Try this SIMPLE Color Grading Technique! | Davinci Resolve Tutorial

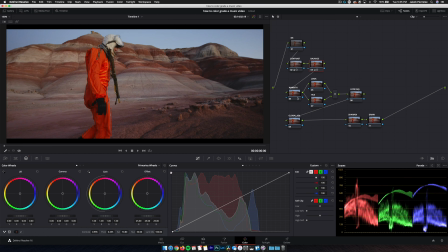That looks pretty good there. And now let's go into our warmth node and let's just start bringing this up. We'll leave this right around 1400. And then we'll go into our look node and start further pushing this warmth in.
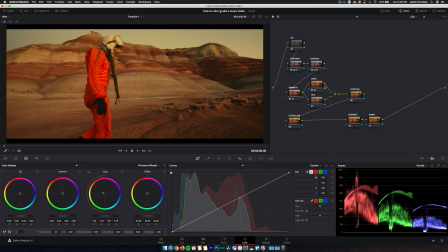And we're just going to pull this towards greenish. We want it to really just not feel like earth. We keep pushing red around in the lower range, especially in the midtones.
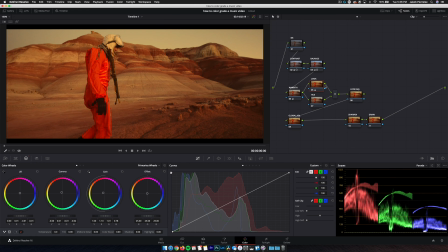And you can see that suit is just going crazy right now. We're about to fix that though. Okay, so let's go into hue. We're gonna go into our curves now. And in our hue versus hue, let's see if we can make any good adjustments here.
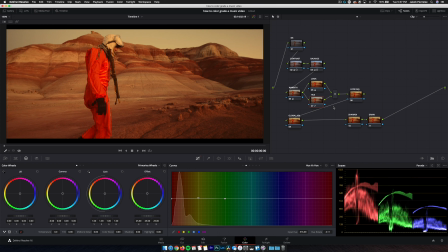Yeah, I think we can pull yellows just a little bit more red. And then let's go into our saturation and pull the reds down. And then yeah, I like that a lot right there. Just from our balanced image, let's look at what these 3 nodes have done. So to start off, we just added some warmth. That's literally the only thing we did in this node. And then we started working with our lift, gamma, gain.
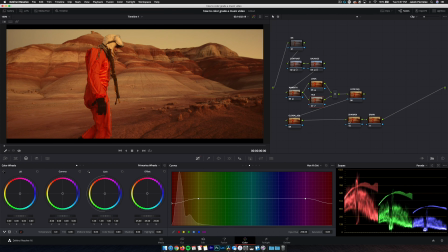And then lastly, we adjusted some of that oversaturation. It's looking really good so far. Now I also want to go into our look adjustment, and I want to balance out some of the reds in the image with some blues in the shadows. So to do that, I'm going to my log wheels, and let's first just start bringing the log wheels down to see what we're adjusting here.
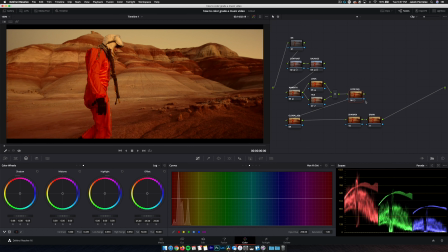The great thing about the log wheels is that you can control how much of the shadows each parameter is adjusting. So I want to go into the low range here, and let's just start pulling this down because I want to get a little more specific with the shadows here. That's good. I'm going to reset it now, and then we're going to pull some blue back in.
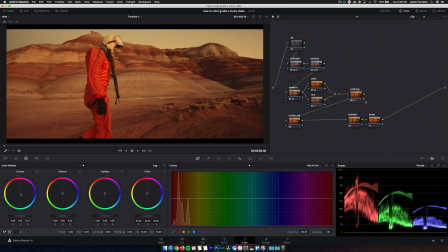One characteristic about this look is that nothing's really purple. It's almost always going to be between that teal and red side.
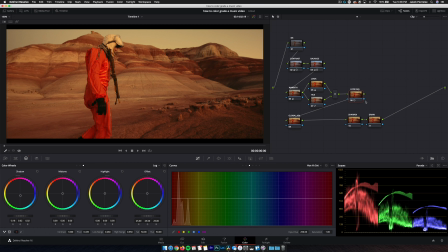Nothing's going to go to the right side of the wheel. So we're going to pull this a little bit further towards green just to keep it out of the magenta space. Maybe even up a little bit, and I think that looks pretty good. Yeah, so if we disable that, we're seeing what we're doing there.
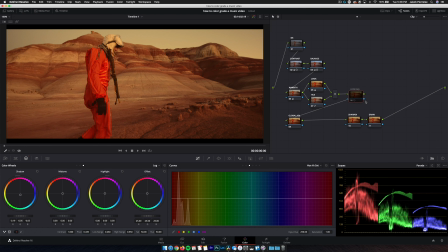Might be a little too green, so we'll pull that back some, and I like that a lot more. And again, this is why we're dialing in the contrast right now. And I can also go back into my primaries and just pull up on those shadows a little bit so we're not crushing anything. That looks pretty good. Let's also take our gamma and pull it down some, just to bring everything a little bit lower.
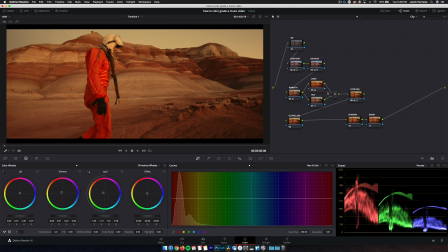So now what I want to do is go back into the look node, because I think the sky could be a little bit more green or blue. I was pushing it more towards yellow originally, but I think it could stand to come back some, mainly because I want that color separation, that contrast.
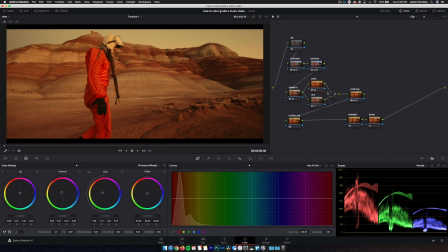And with the entire environment being as red as it is, I'd like to have some area to push a little bit of blue. So I'm going to go into my gain wheel and just start moving this around. And I'm liking that right there.
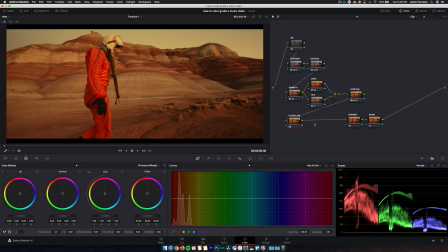All right, let's go into our global adjustments now and maybe add some mid-tone detail, honestly, because this is a really grungy look. So if we bring that in, it's just gonna sort of do sharpening, but in a softer way, I guess is the best way to explain it.
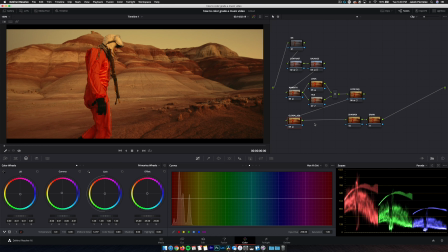And again, I wanna bring some more warmth into the midtones and then cool off the shadows. I'm liking the way this is looking now. I really think we could just about leave it like this. We don't have to get too in depth here. I think this looks good. And if we look at our original image, we've definitely created a mood,
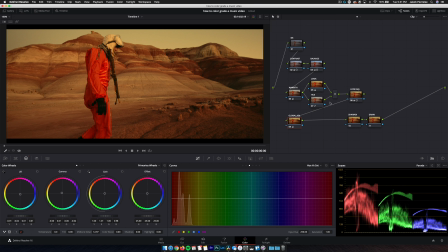and I think it's gonna hold up on several shots because we don't have any keys or qualifiers, and that's just gonna make it much cleaner to go throughout the entire image. So one thing I do wanna do is just go back into our curves here, and let's pull down a little more saturation out of the reds, maybe the oranges as well. Let's see if we can balance this out.
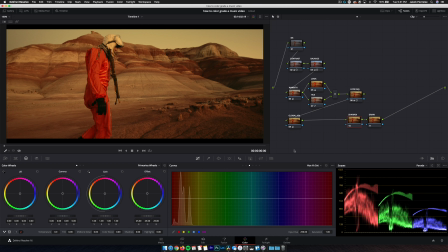That was pretty good. And then lastly, let's go ahead and go into sharpen and pull this down to 0.46, 0.47. I find 0.47 is a pretty good range for Blackmagic cameras, and this was shot on the Ursa Mini G2, I do believe.